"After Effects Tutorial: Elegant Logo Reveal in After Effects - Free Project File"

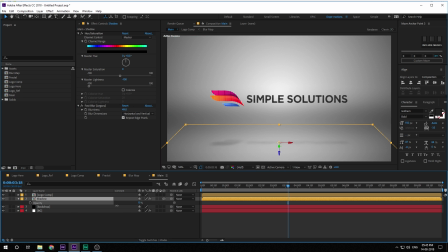And bring down the opacity a bit because I want it to be very minimal. And there we have a nice shadow for our animation. It adds a bit more depth, you know.
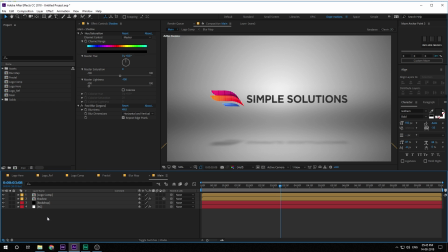Now let's pretty quickly do some CC for this. So hit Control Alt and Y. I'm going to call this CC for color correction and then add a curve to this. Maybe increase the highlights a bit.
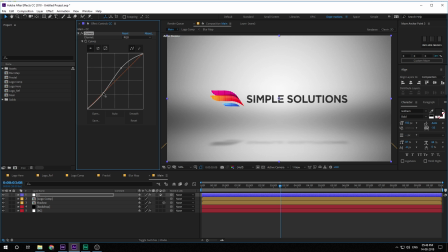Just a touch. Then create a new adjustment layer again and I'm going to call this filter. Add a photo filter to this.
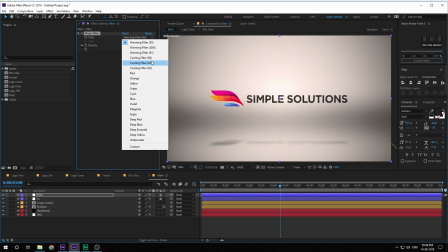Photo filter. And for the preset, I'm going to select the cooling filter 82, one of my favorite.
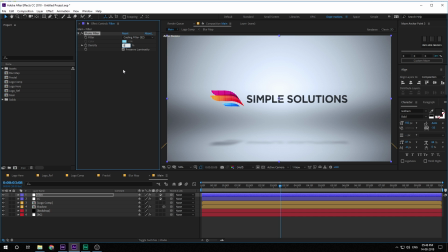Bring down the intensity a bit. Like maybe let's go with around 8%. Looks good, maybe around 10%. Yep, that is much better. And now we can go ahead and add some optical flares to this. Now I have already pre-rendered the optical flares, but if you have optical flares plugin, you can use that as well.
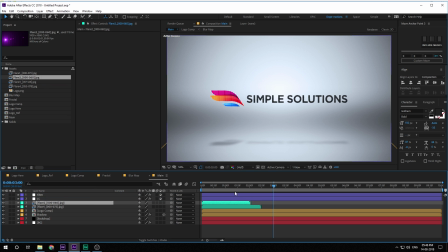So I'm going to drag first one here and the second one here as well. And then I can change the blending mode of this too.
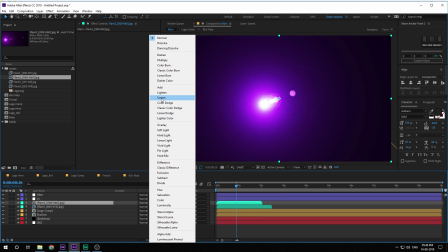So hit F4 and set this to screen and this one to screen as well.
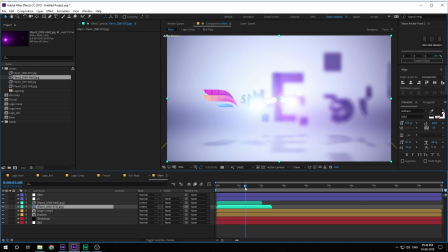Now they are a bit sharp. So what I can do is add a fast blur to this. Just increase the fast blur a bit, around maybe 100. Copy it, Control C, paste it on the flare 2, Control V. Now we have this nice look.
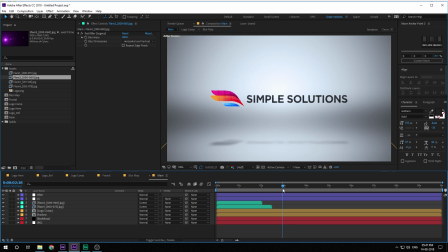You can see looking pretty damn cool. Then I can actually select the logo and the shadow. And I'm going to add a bit scaling animation. So hit S. Create a keyframe, go to around maybe 6 seconds and add a scale of 110.
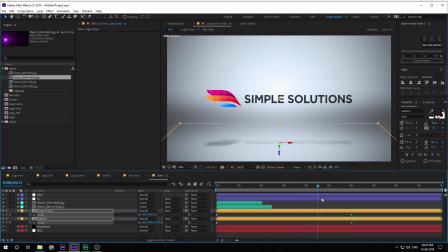So we have a little of scaling animation throughout the project. Okay. Then let's select the lens flare 3, add that as well.
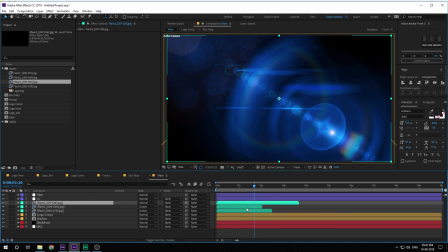And this one is gonna be right over here.
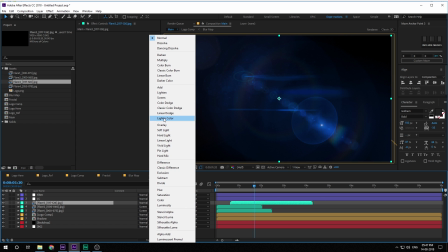Let's set this to screen again.
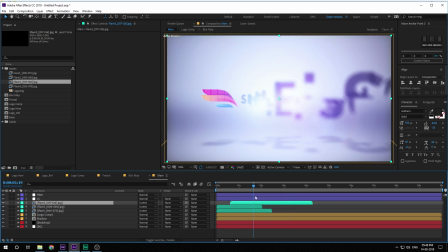Yep, this is looking much better as you can see.
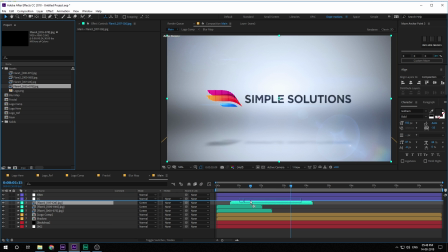And the last one I'm gonna add right over here at the end.
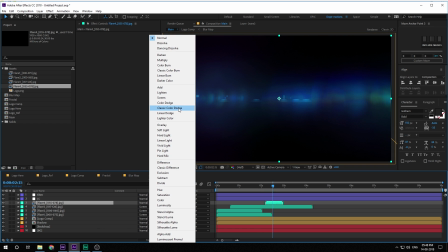Let's set this to screen.
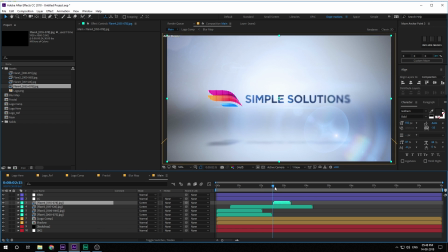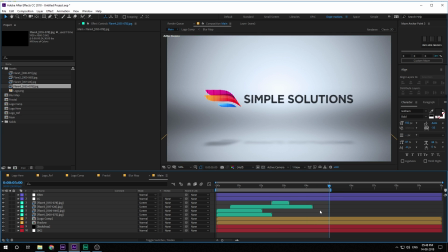That looks much better. Let's pretty quickly preview the complete animation.
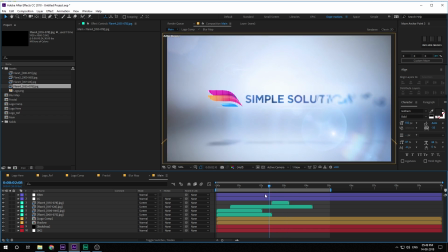And there we have our really nice, simple, but professional looking logo animation for a business,
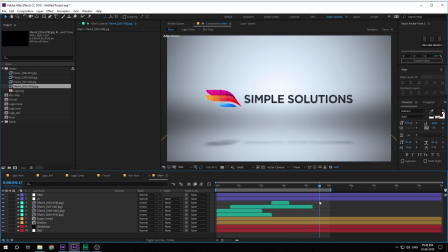a company, or a corporate, you know, agency or something like that. So that is a wrap for today, guys. I hope this tutorial was helpful. Also, if you guys want me to create a tutorial on any particular topic, then do let me know in the comment section below. And if your comment gets the most number of likes, I'll definitely create a tutorial on that particular topic. So yeah, I'll see you guys in the next video. Till then, take care. Thank you so much for watching. And don't forget to stay raw, stay creative.